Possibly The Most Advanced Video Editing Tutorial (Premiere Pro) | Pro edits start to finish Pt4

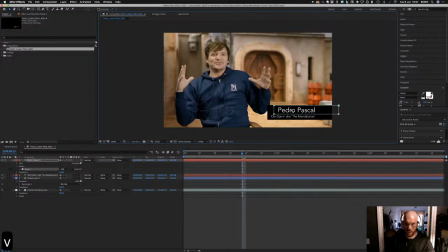And I'm going to change this mask. At the moment it's choosing what we can see, not what we can't. I want to change it so that this box cuts stuff out rather than includes it.
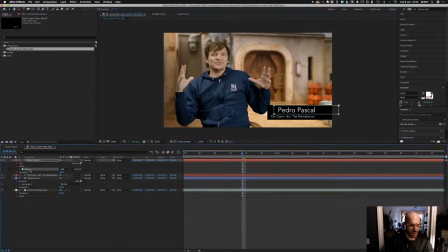So to do that, I'm going to change the mask that's shown up here from add to subtract. Now when I take this mask away, you can see the stuff. When the mask is there, you can't see it.
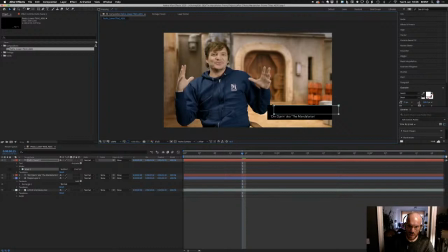And what we're going to do is change the shape of this ever so slightly, so that because what we're going to do, I'm just double clicking, because we're going to move this across like this to reveal the text.
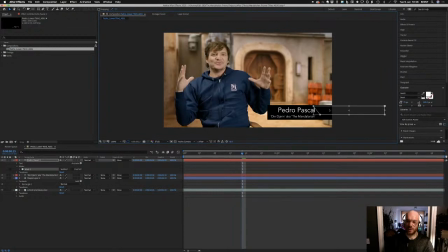And I want it to mimic the logo from the other site.
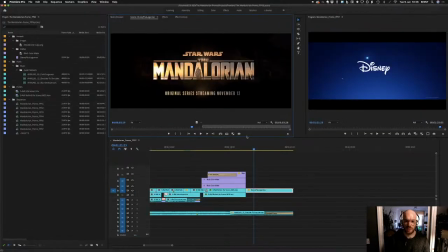So that goes across the screen in this diagonal fashion like this.
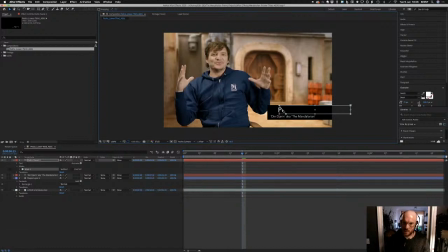So I'm making this wipe in a diagonal fashion as well. So now that we have the basic shape of the mask, we need to animate it. So this is completely covered.
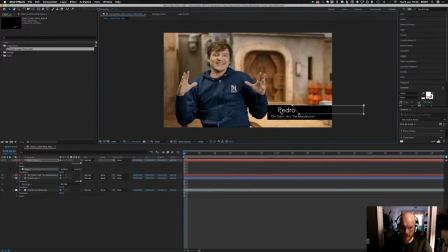Actually, I don't want it completely covered, because as I said earlier, I want to be able to read some of it immediately before the rest of the word wipes on. I'm going to create a keyframe for this.
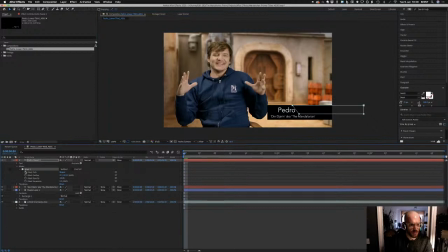So I'm going to go down to the mask, drop down, and keyframe the mask path. Now that is set a keyframe at the beginning. I'm going to move forward a few frames and drag the whole mask across.
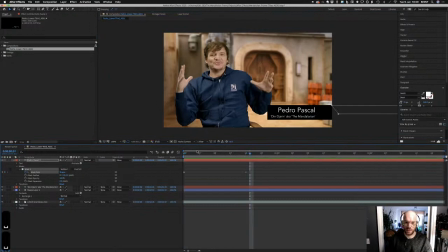Now we can play that back and see how it works. And it works. And what I'm now going to do is just feather the edge a bit so that it's not a harsh line here.
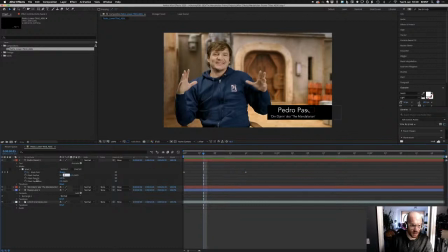All I'm going to do is select mask feather, and I think 3 pixels. Let's try 5 pixels.
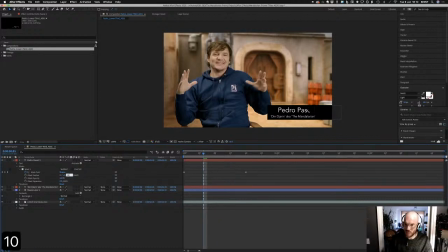Bit better. If I did any more, if I do 10, which would look nice, I might start to get some, because it feathers every single edge, I might start seeing text creep in.
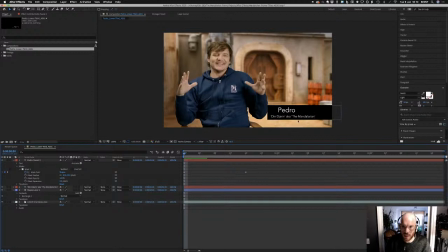Here we go, yeah, there, you can see a tiny dot. So what I'm going to do is shift this whole mask, double click, and then left arrow, just shift it a couple of pixels. Okay. So that is our wipe.
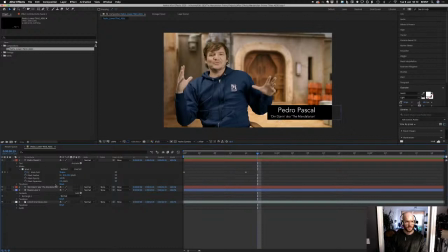Now I'm going to do it for the bottom one. So exactly the same. I'll start from scratch for this guy. So rectangle tool,
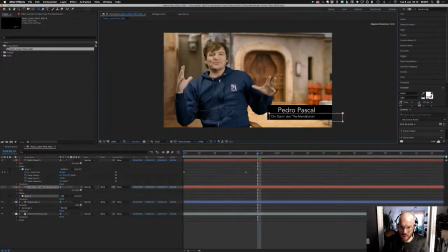select everything that you want to see, and we're going to change that now so that we can't see it, so change it from add to subtract. And
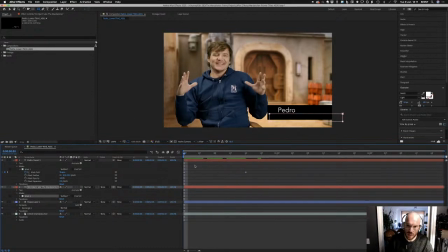let's make it so that it holds the same shape, the diagonal there. Make it feathered.
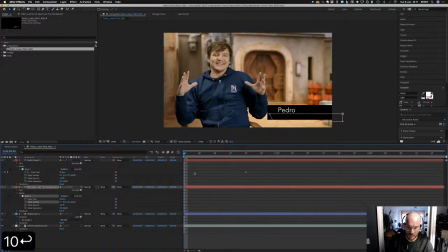What we're on 10 pixels. Let's try that again. And now we're going to keyframe it.